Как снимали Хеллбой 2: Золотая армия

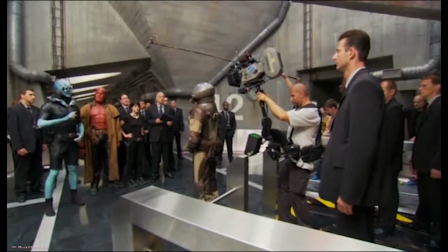[24:41] I like him.
Well, the idea was to have a character that was very much a guy that goes by the book.
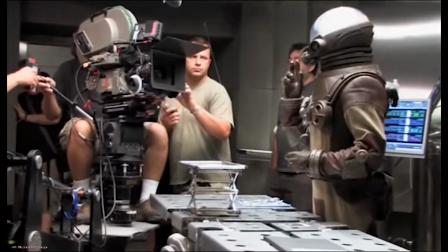[24:49]
Johan is Prussian, very Teutonic. This goes here, you have to do this.
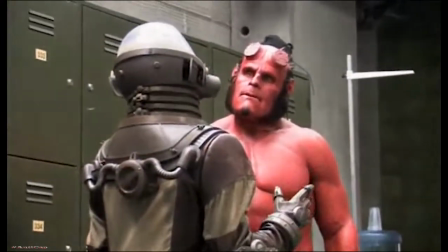[24:55]
And Hellboy is completely the opposite. He's a disaster. Johan tries to direct his attention to the manual and the procedures.
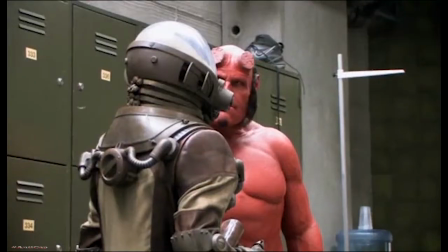[25:04]
And obviously he fails miserably.
Try me! What's my flaw?
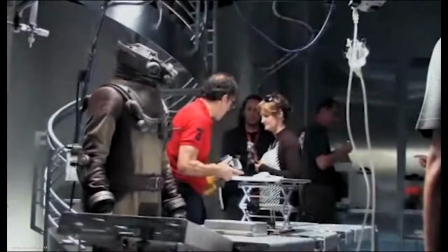[25:13] That's the best of you.
Johan, I think is amazing.
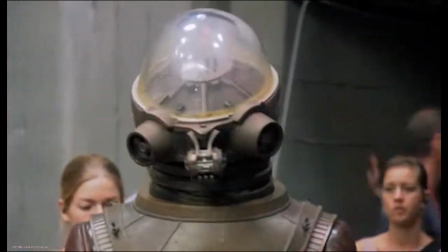[25:18]
We all knew what it was going to be, but I don't think any one of us really expected it to be as different and as bizarre as it turned out to be.
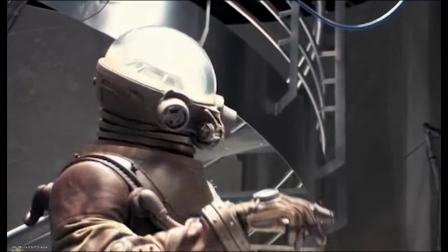[25:26] Correct, Giuseppe.
John Alexander as Johann Kraus. It's a role that he's also shared with another actor named James Dodd.
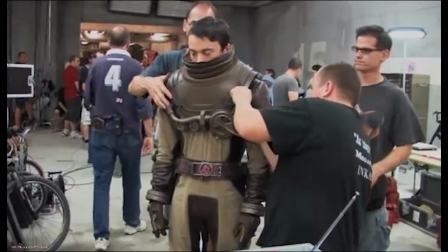[25:35]
Spectral Motion have done a great job on the costume, but it is a very, very cumbersome costume to wear, which automatically limits your movement. And then, of course, to hide myself in the actual helmet itself without the helmet appearing too enormous, they've lifted everything up so it's actually taller than me.
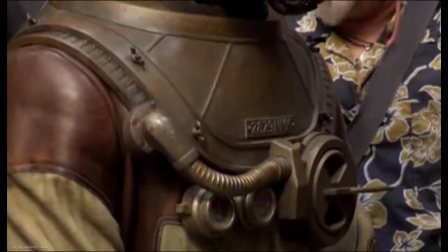[25:51]
I think he ends up about 6 foot, and I'm 5'7". The design of Johan, it was pretty much a regular, like a workman sort of suit, and a dome, quite heavy, very limited vision.
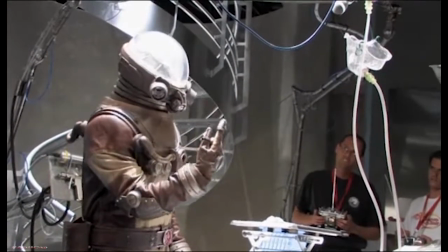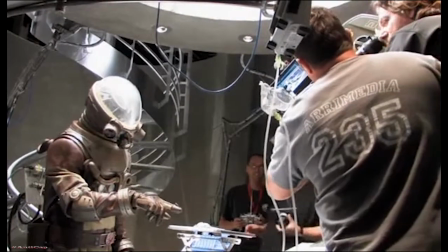[26:08] Cut. You didn't go near to the mouth. You need to go much deeper, much deeper.
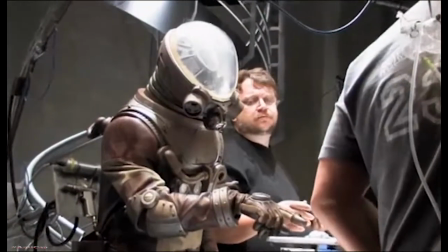[26:14] Show him where? Yeah. Is that all right? That's right. Okay, excellent.
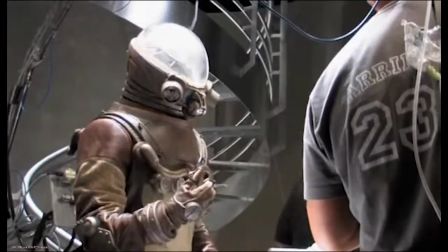[26:18] Right away, guys.
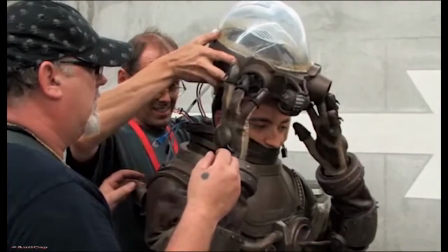[26:20]
Johan's head is sort of built from my temples up, so my head itself is completely hidden from nose down in Johan's neck,
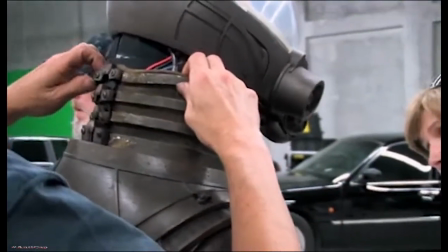[26:28]
which is it's a fabric which is sort of malleable, but it is very tight because,
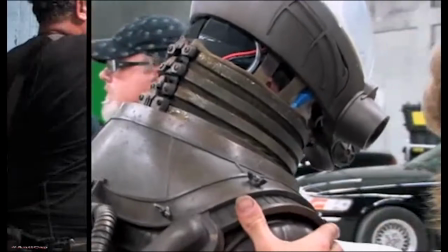[26:33]
of course, it has to maintain the look of a neck. It's a challenge, trying to do dialogue through like a scarf really around here, which was the neck.
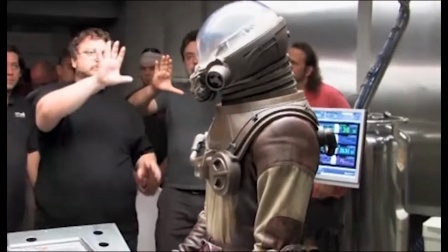[26:42]
The helmet is what we would consider his visage, what you identify him with, and that is a complicated little piece of animatronic work that was designed by Mark and his team. I've got 2 animators that are on little radio controlled.
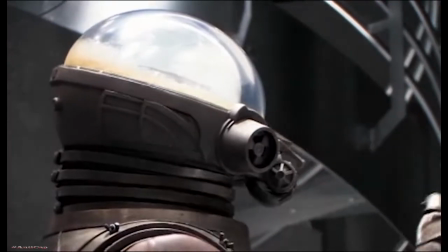[26:56]
One animates my mouth, which is basically 2 little things that pop up and down in time to whatever I'm saying.
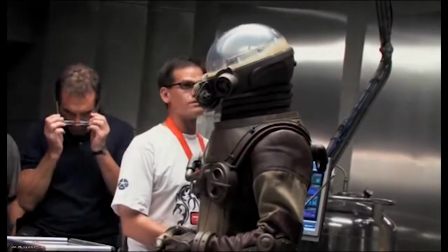[27:02]
And the other one controls how much smoke you can see in my glass bubble.
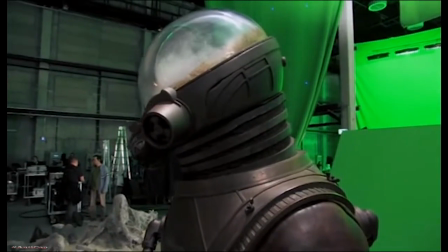[27:07]
His dome is filled with smoke and a gaseous sort of mystical element that is Johan.
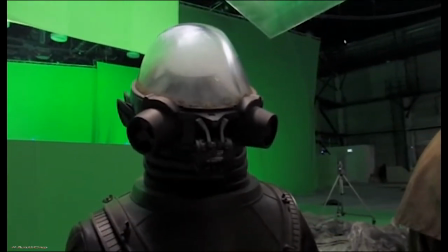[27:13]
He expresses himself by these little bits and pieces that Guillermo wanted.
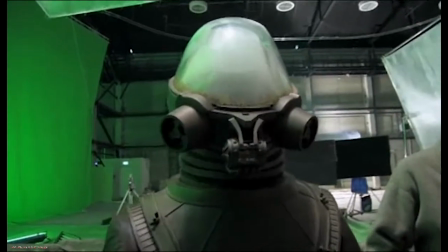[27:18]
He wanted sort of like an insect mouth with moving parts, so that when he's speaking,
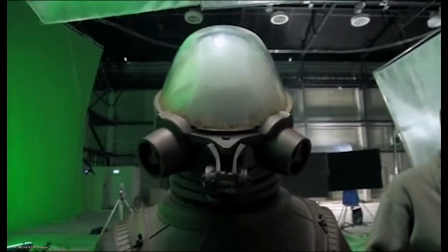[27:23]
these little things move around and things spin and twirl, and he's got little sort of flaps that come out when he's agitated and upset, and gassing off kind of, thing that happens if he gets excited about something.
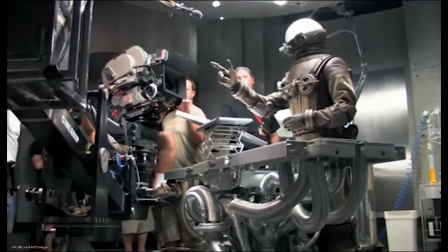[27:35] True language. Cut. Very nice. Very nice.
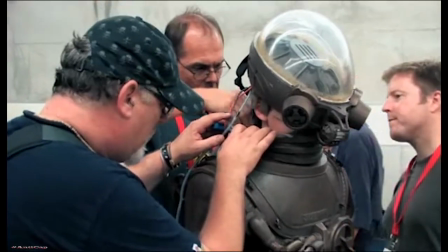[27:41]
I think it takes him probably about 35-45 minutes to get into the full rig, and then he can't see, and he can barely hear.
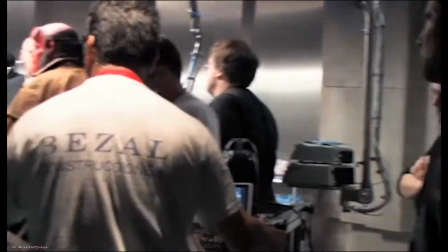[27:48] Johan? Right away. Johan? Yep. Look at me, over here.
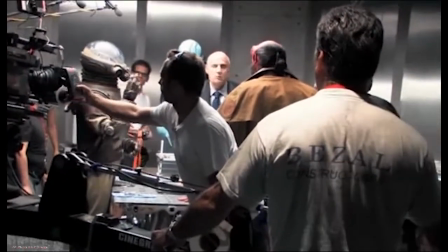[27:54] Remembers, very peculiar. Huh? All right, okay. Here we go, one more.
At first, it was a real challenge to concentrate on what the dialogue is,
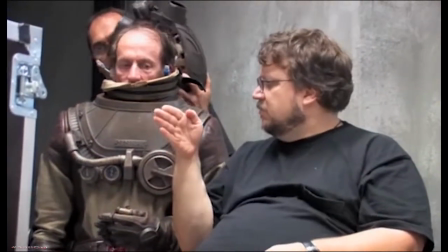[28:05]
and there's servos going on in the head, and trying to find your mark.
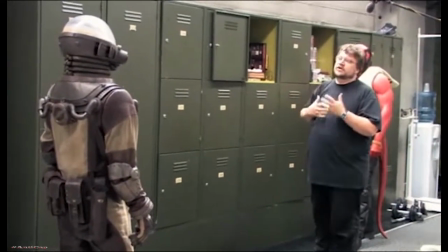[28:10] You have to give it time. You're such an effort of doing the thing or saying the line that is trampling over the scene.
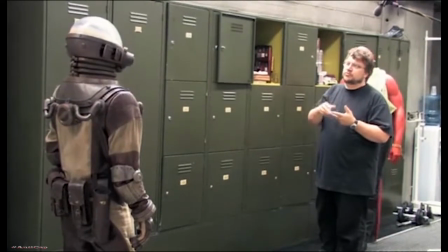[28:18] So wait for my instruction, John, Ron, and then once you have the second vowel on this,
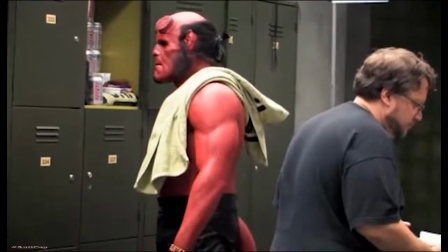[28:26] you turn around and go. Okay?
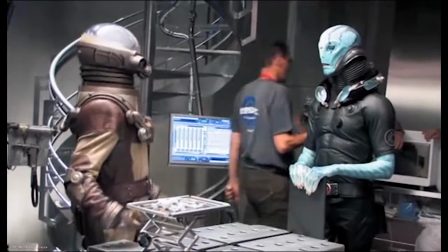[28:30]
I did quite a few things with Abe, Doug's character, and his vision is pretty limited as well.
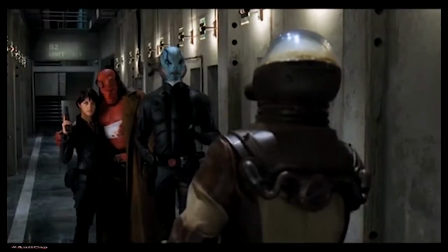[28:35]
So we keep getting props. So we're exchanging a lot of stuff. The 2 guys that can't see are exchanging stuff, and it's a challenge.
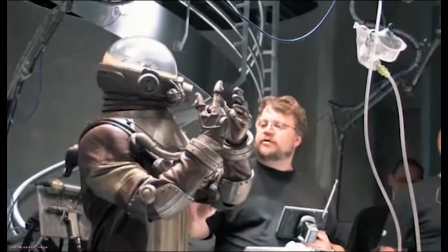[28:44] Imagine, take your time, John. We're here 2-3 hours. Either you do it good or you do it wrong.
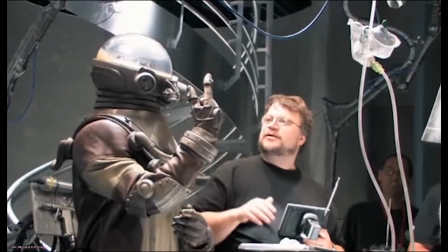[28:49] We're going to be here 2 hours.